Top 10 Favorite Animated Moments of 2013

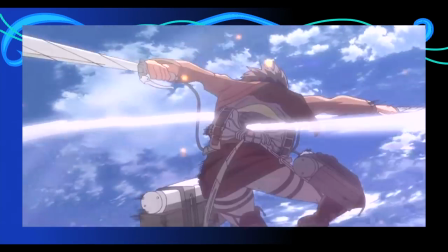[8:21]
Oh yeah, that thing. That's actually pretty flippin' cool. Attack on Titan may not be the best thing ever.
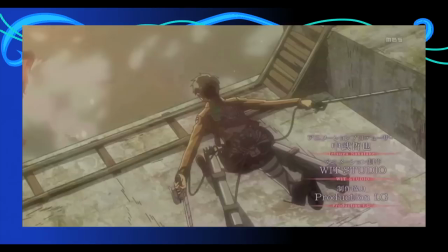[8:26]
It can't really touch Fullmetal Alchemist Brotherhood where I'm concerned, but it is definitely the most exciting and, yes, epic event to come out of anime since Madoka Magica.
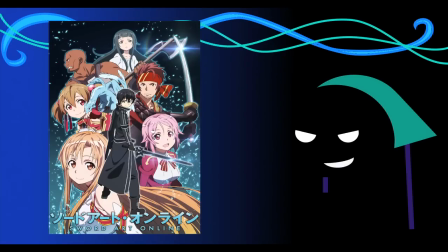[8:34]
That's right, Sword Art Online can suck it! The animation has amazing high quality.
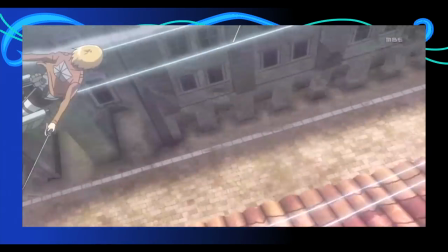[8:39]
It has this great visually grabbing action concept of using grappling wires to attack zombie giants.
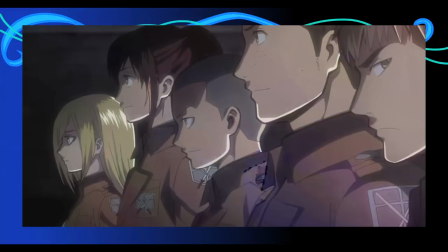[8:47]
There's a twist on a cliche for ya. Heck, it even has a mostly even-gendered cast, a lot of which are really likable.
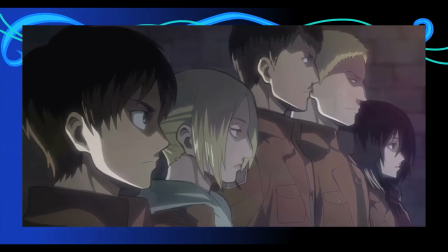[8:53]
But the thing that gets special mention is that opening,
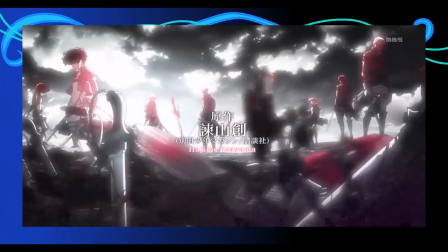[8:56]
because the song just by itself just screams epic battle, and the visuals really showcase its great animation and action.
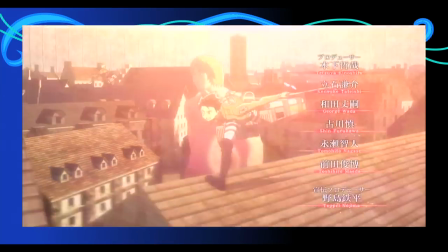[9:02]
But someone is gonna have to tell me if the new season is gonna follow the manga or not, because if it is, I'm not watching it.
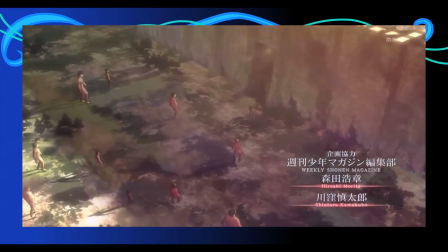[9:08]
We're getting a little bit too close to a lost situation here, and I want to know that all of these mysteries have answers before you leave us hanging for 2 years.
And the thing that scares me the most is, like,
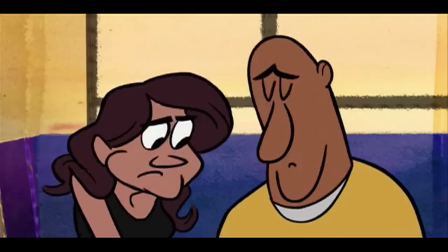[9:19] the thought that I will wake up one day and I'll be 80 years old and I won't remember the last 40 years of my life.
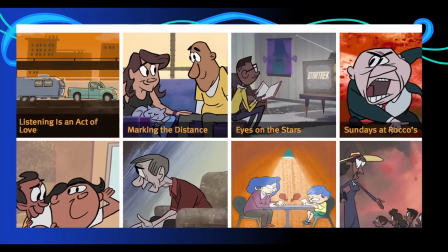[9:27]
StoryCorps is an organization dedicated to preserving history through the stories of regular people, and have recently started putting some of their stories into animated shorts.
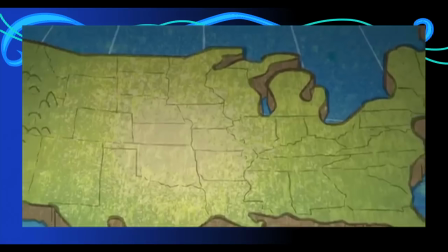[9:35]
All real interviews with ordinary people. This year, they released Listening is an Act of Love, a special that combines 5 personal stories.
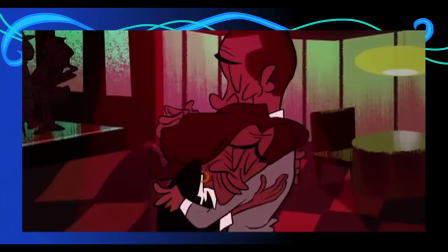[9:42]
Stories that range from childhood anecdotes, to stories of loved ones, to stories of hardship.
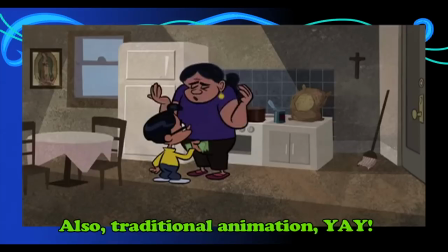[9:46]
And I found them incredibly moving. I also like this cartoony but lovely and charming animation matched with these stories.
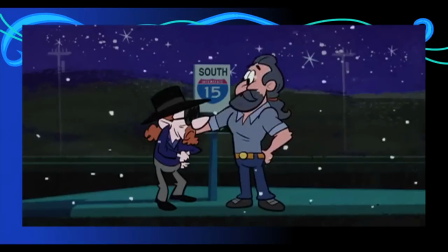[9:53]
It makes them very accessible as well as very funny and touching.
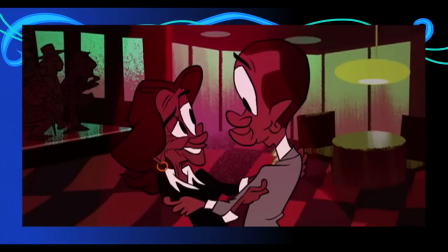[9:57]
This special and their other shorts are available for free on their websites, and I greatly recommend that you watch some amazing emotional stories this holiday season.
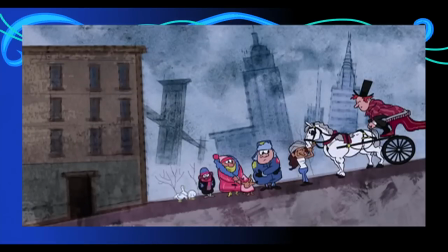[10:04] Do you remember another confabulation that I used to have? You used to think that your coworker Barbara was your mom.
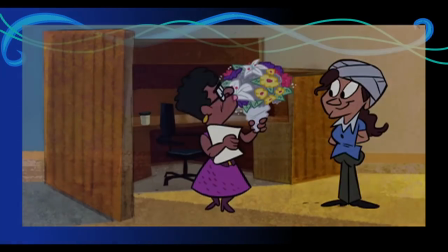[10:11] That's right. Even though she's a completely different race than you. Conceal, don't feel, don't let them
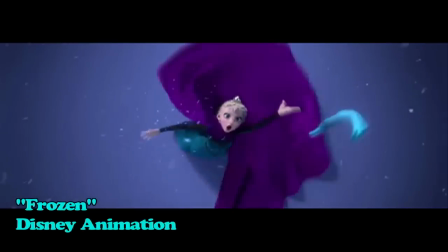[10:21] know. Well, now they know. Let it go.
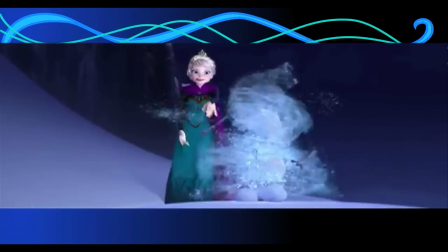[10:27]
If there's one single element of Frozen I agree with everyone else on, it's that Elsa's song Let It Go and the sequence with it is the best part of the movie.
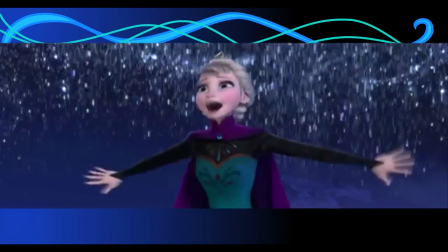[10:35]
The song is the best Disney theme in years, even if it is Defying Gravity Part 2.
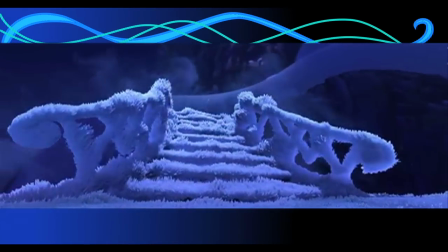[10:40]
Played alongside Elsa finally letting loose with her ice powers after years of repression,
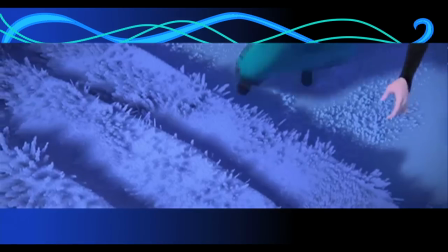[10:45]
before the next scene where she'll immediately go back to repressing herself out of fear, making the scene narratively pointless.
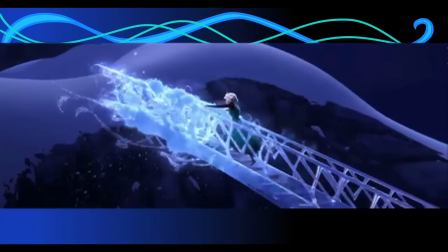[10:51]
But for the scene itself, the song and the animation enhance each other wonderfully.
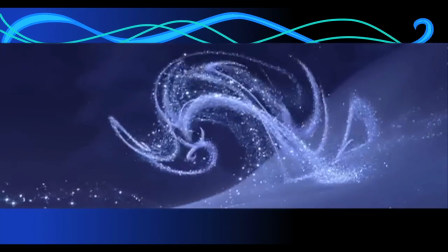[10:56]
Even if I think they could have been a bit more creative with what they actually had her make with the ice, I get the whole geometric thing is kind of a thing with the design aesthetic here.
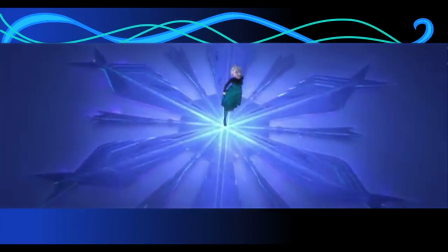[11:04]
This scene does so much right. The joy on Elsa's face when she sings, the beautiful designs of the ice,
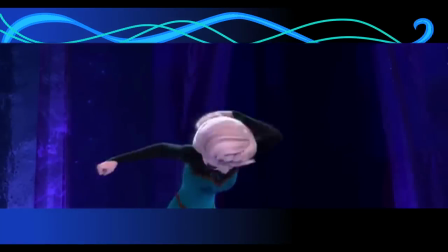[11:11]
the punches for emphasis in time with the music, just the fact that this is a f*** the world song from Disney.
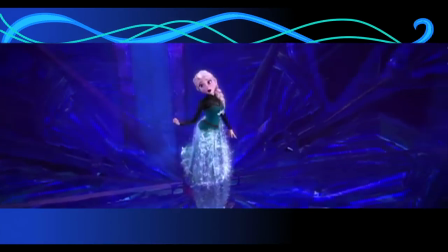[11:17]
Also, Elsa has really nice dresses. I might have issues with Frozen, but I have none with this scene.
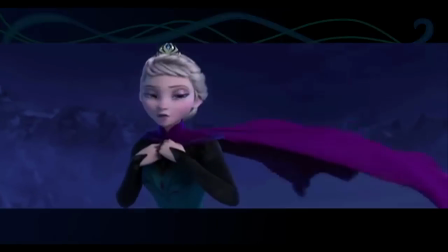[11:22] The cold never bothered me anyway.
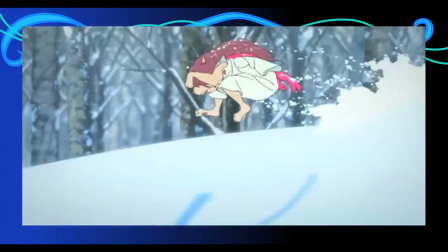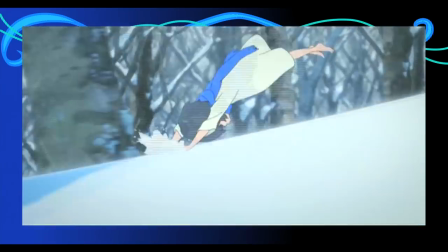[11:35]
Children is a beautiful, warm, fuzzy film about exactly what it sounds like.
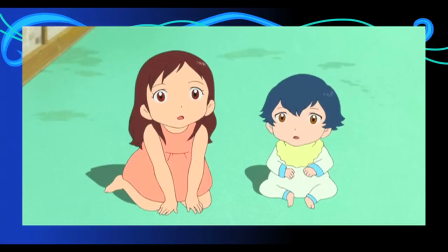[11:39]
After making it with a Japanese wolf demon who dies, Hannah gives birth to 2 wolf children named Yuki and Ame, who can transform at will, sort of, into wolves.
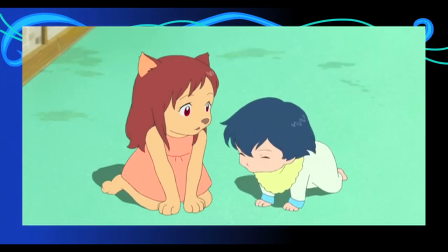[11:48]
Naturally, it's hard on them growing up in the city where they can be spotted, so they move to the country.
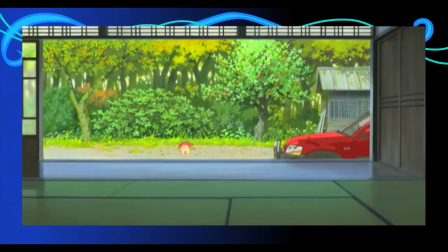[11:52]
This film doesn't rely too much on the hardships of this family, though they certainly are addressed.
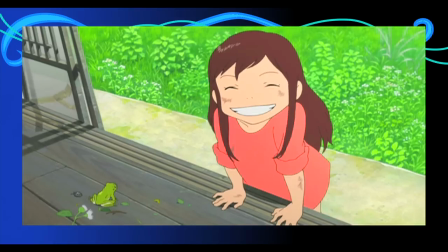[11:57]
It's more just a realistic but uplifting portrayal of how these children grow up the way they are.
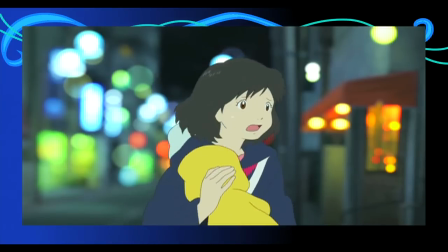[12:02]
Most of the conflicts you think would arise and be a big deal in this situation are mostly treated with comedy, which helps the sweet tone of the film.
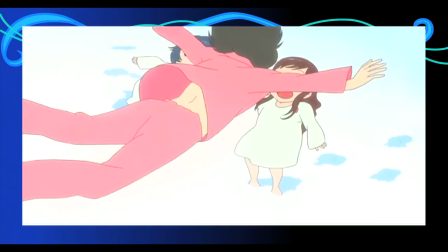[12:09]
But the definite high point of the whole movie is the standalone scene where the children and the mother play and run in the snow.
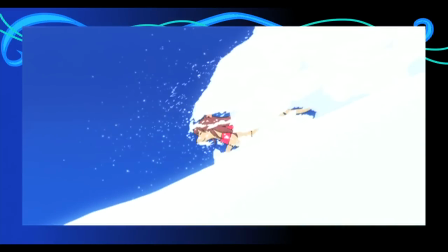[12:15]
That's all that happens. With its gorgeous score and its adorable animation, this is one of the most beautiful sequences I've ever seen.